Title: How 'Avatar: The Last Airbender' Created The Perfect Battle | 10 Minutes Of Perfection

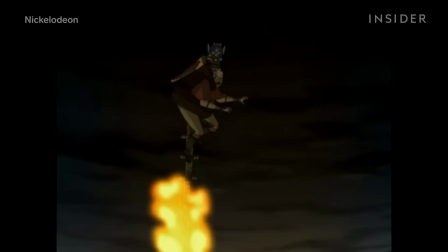(4:05)
Contrast the limits of The Last Airbender with the magic system of the Harry Potter universe.
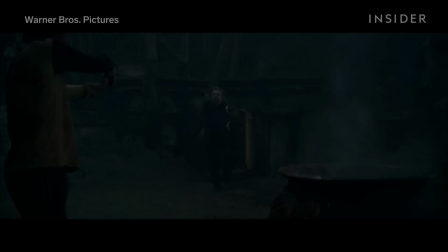(4:10)
In the Harry Potter series, the rules of magic are more nebulous, and the number of spells that wizards can use in a battle are practically limitless.
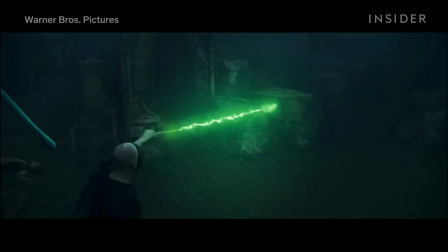(4:18)
And yet, despite these near-infinite possibilities,
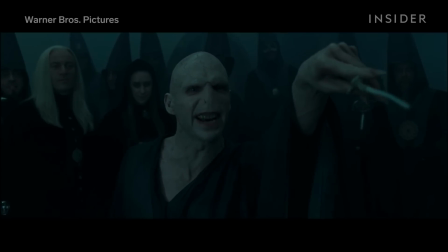(4:21)
the fights generally boil down to the villains shooting the one killing curse everywhere, while everyone else tries to dodge or block the spell.
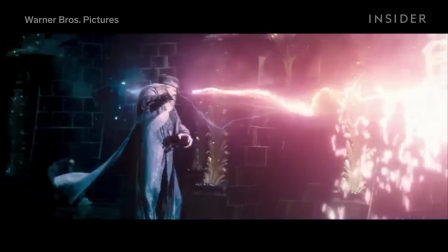(4:29)
Some of the fights are unique, but typically, the battles in Harry Potter are not very interesting.
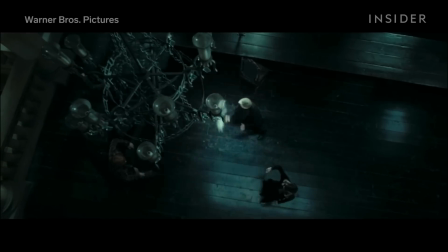(4:35)
This is because it would be overwhelming to the audience if dozens of dissimilar spells were introduced every time there was a conflict.
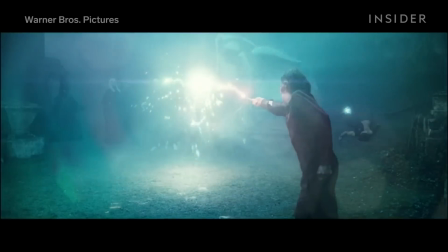(4:42)
So instead, most of the fights consist of the same 2 or 3 spells.
Avada Kedavra!
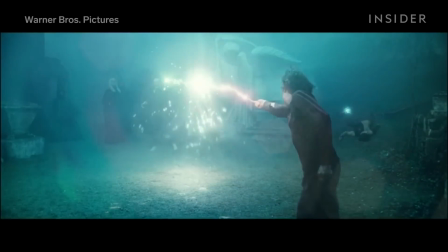(4:48) No! Expelliarmus!
However, this is not to say that the Harry Potter universe has a bad magic system.
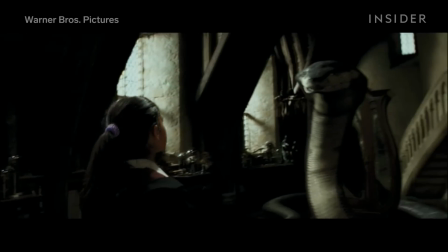(4:57)
It's just that its flexible magic system is much better suited for moments of grandeur than it is for fighting.
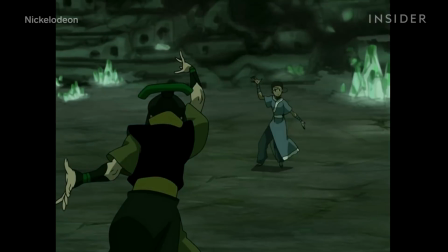(5:04)
Unlike the magic system in The Last Airbender, which is inspired by martial arts.
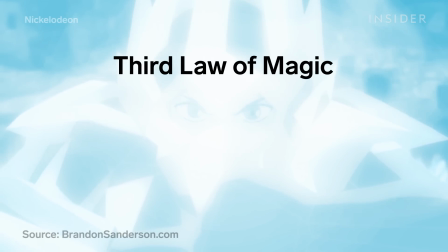(5:08)
Sanderson's third and final law of magic states that one should expand what you already have before you add something new.
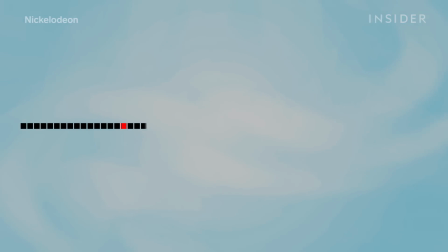(5:16)
This idea has already been touched on, but to illustrate just how well The Last Airbender deals with this concept,
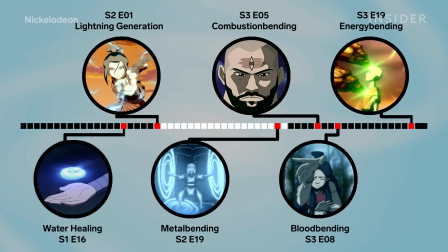(5:22)
take a look at how the show expanded upon the 4 main types of elemental bending,
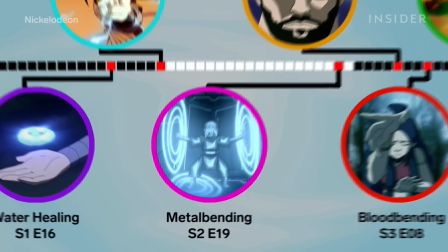(5:27)
such as when they introduced metal bending as an extension of earth bending.
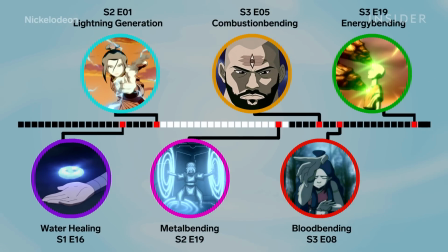(5:30)
You can see how the show gradually added new types of bending before ultimately adding a completely new type of bending,
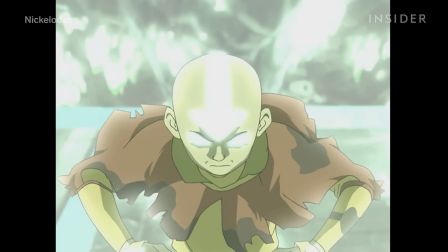(5:37)
energy bending, in the penultimate episode of the show. The fight from the Crossroads of Destiny expands on the magic system in a subtle way by
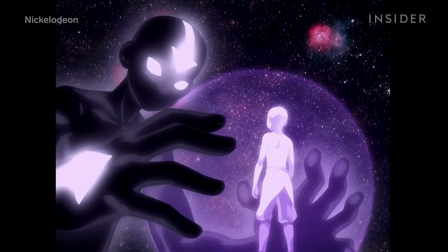(5:46)
setting up that there will be spirit world consequences for Aang being struck down in the Avatar state,
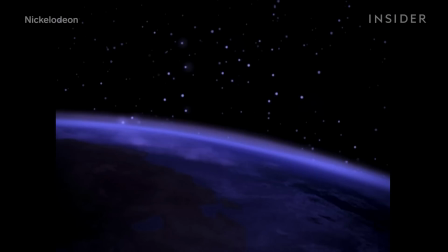(5:51)
a storyline that is explored in the final season of the show.
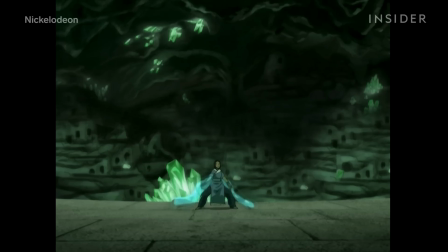(5:54)
While the extremely intelligent use of magic in this scene is fantastic, it's only half of what makes this battle so special.
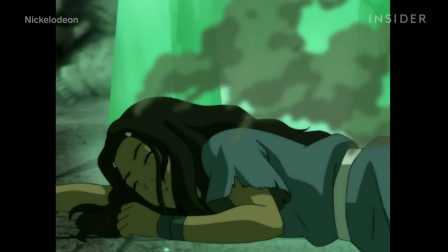(6:02)
The other half is that it's more than just an action scene. It's a vehicle to reveal character.
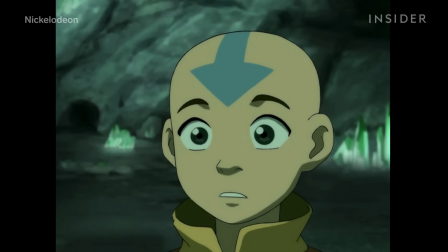(6:07)
An action scene consisting of 2 characters just punching each other can make for a passable fight scene.
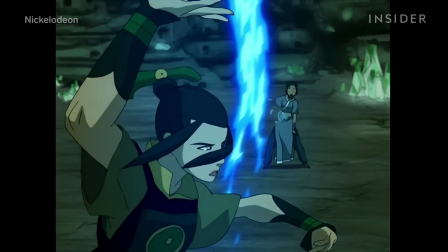(6:13)
But one way to make a more compelling action scene is to have the sequence reveal a character's personality.
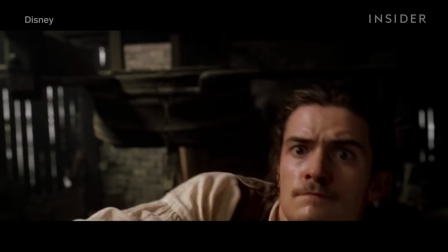(6:19)
A perfect example of this is in the Smithy fight between Captain Jack Sparrow and Will Turner in Pirates of the Caribbean: The Curse of the Black Pearl.
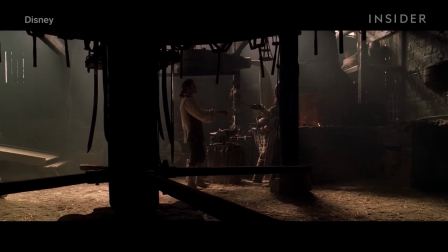(6:26)
Through the various action beats in the fight, we learn that Jack is dangerous, a cheater,
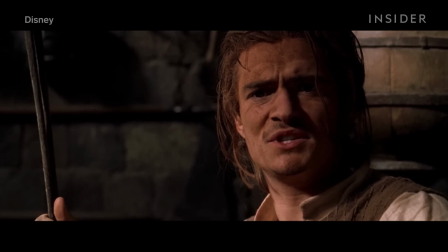(6:33)
and determined, while learning that Will is bold, resourceful, and equally determined.
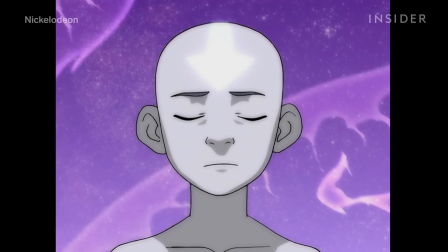(6:40)
The Battle of the Crossroads of Destiny does a similarly masterful job of using its fight to reveal character.
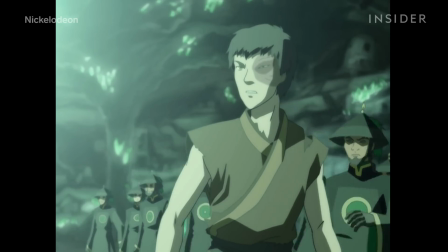(6:47)
When Aang enters the Avatar state, Zuko and the Dai Li back away from him, but Azula actually attacks him with lightning and strikes him down.
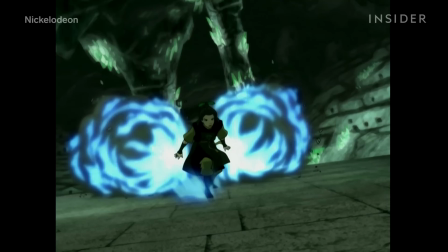(6:54)
This short 4-second sequence tells the audience everything that they need to know about Azula's power and ambitious nature.
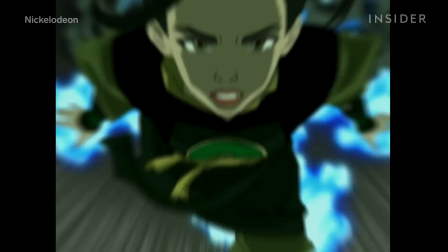(7:02)
And to bring up that awesome crystal armor moment one more time, when Aang charges headlong at Azula,
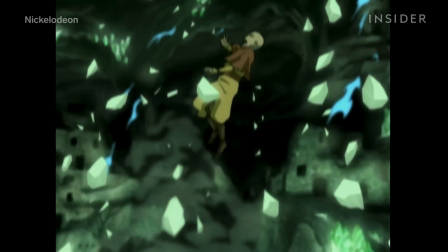(7:07)
it's not only a cool earthbending technique, it also shows personal character growth from Aang, who has historically avoided conflict if possible.
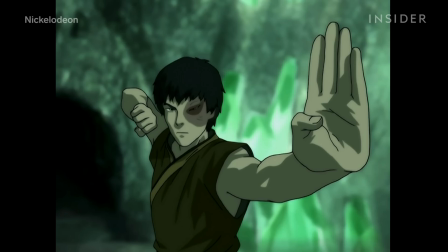(7:17)
Additionally, multiple season-long arcs come to a head in this battle, adding to what makes it so emotional.
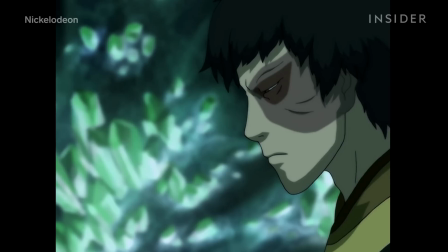(7:23)
Much of the conflict of the second season involves Prince Zuko struggling with his identity,
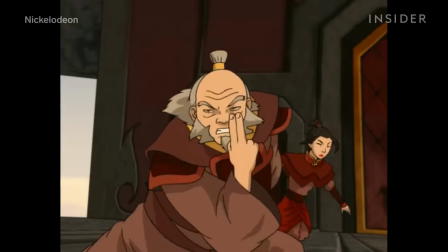(7:29)
lightning as a new and powerful form of firebending, and Aang struggling to control the Avatar state.
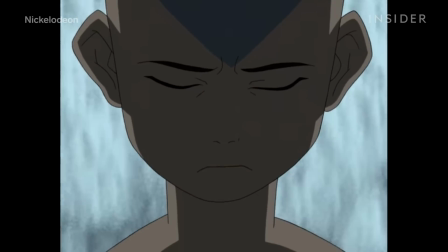(7:35)
These ideas are explored through the season in different ways,
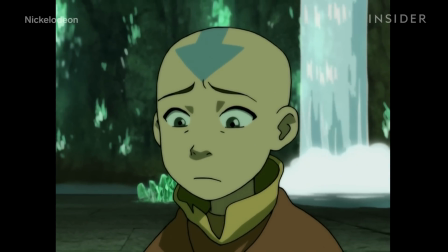(7:38)
but it's a sign of great storytelling that all of these season-long arcs are able to come to a satisfying conclusion in a 5-minute battle.
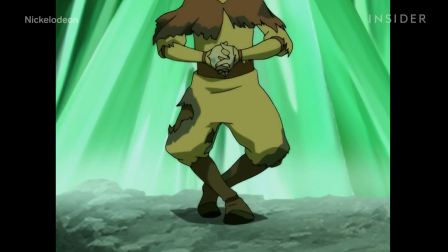(7:47)
Aang finally attains the Avatar state by letting go of his attachment to Katara.
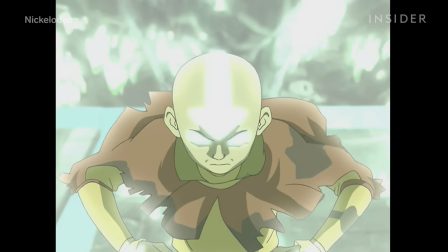(7:52)
However, he is immediately struck down by Azula, who strikes Aang with a bolt of lightning, seemingly killing him.
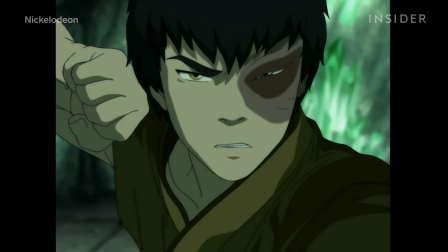(8:00)
Zuko betrays Uncle Iroh and sides with Azula and the Fire Nation, seizing the opportunity to regain his father's approval.
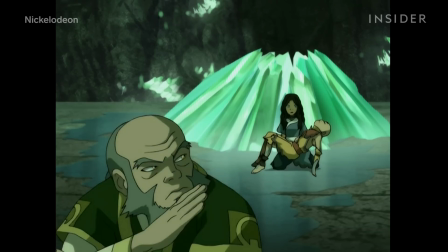(8:07)
Uncle Iroh firmly aligns himself with the Avatar and sacrifices himself so that Katara and Aang can escape.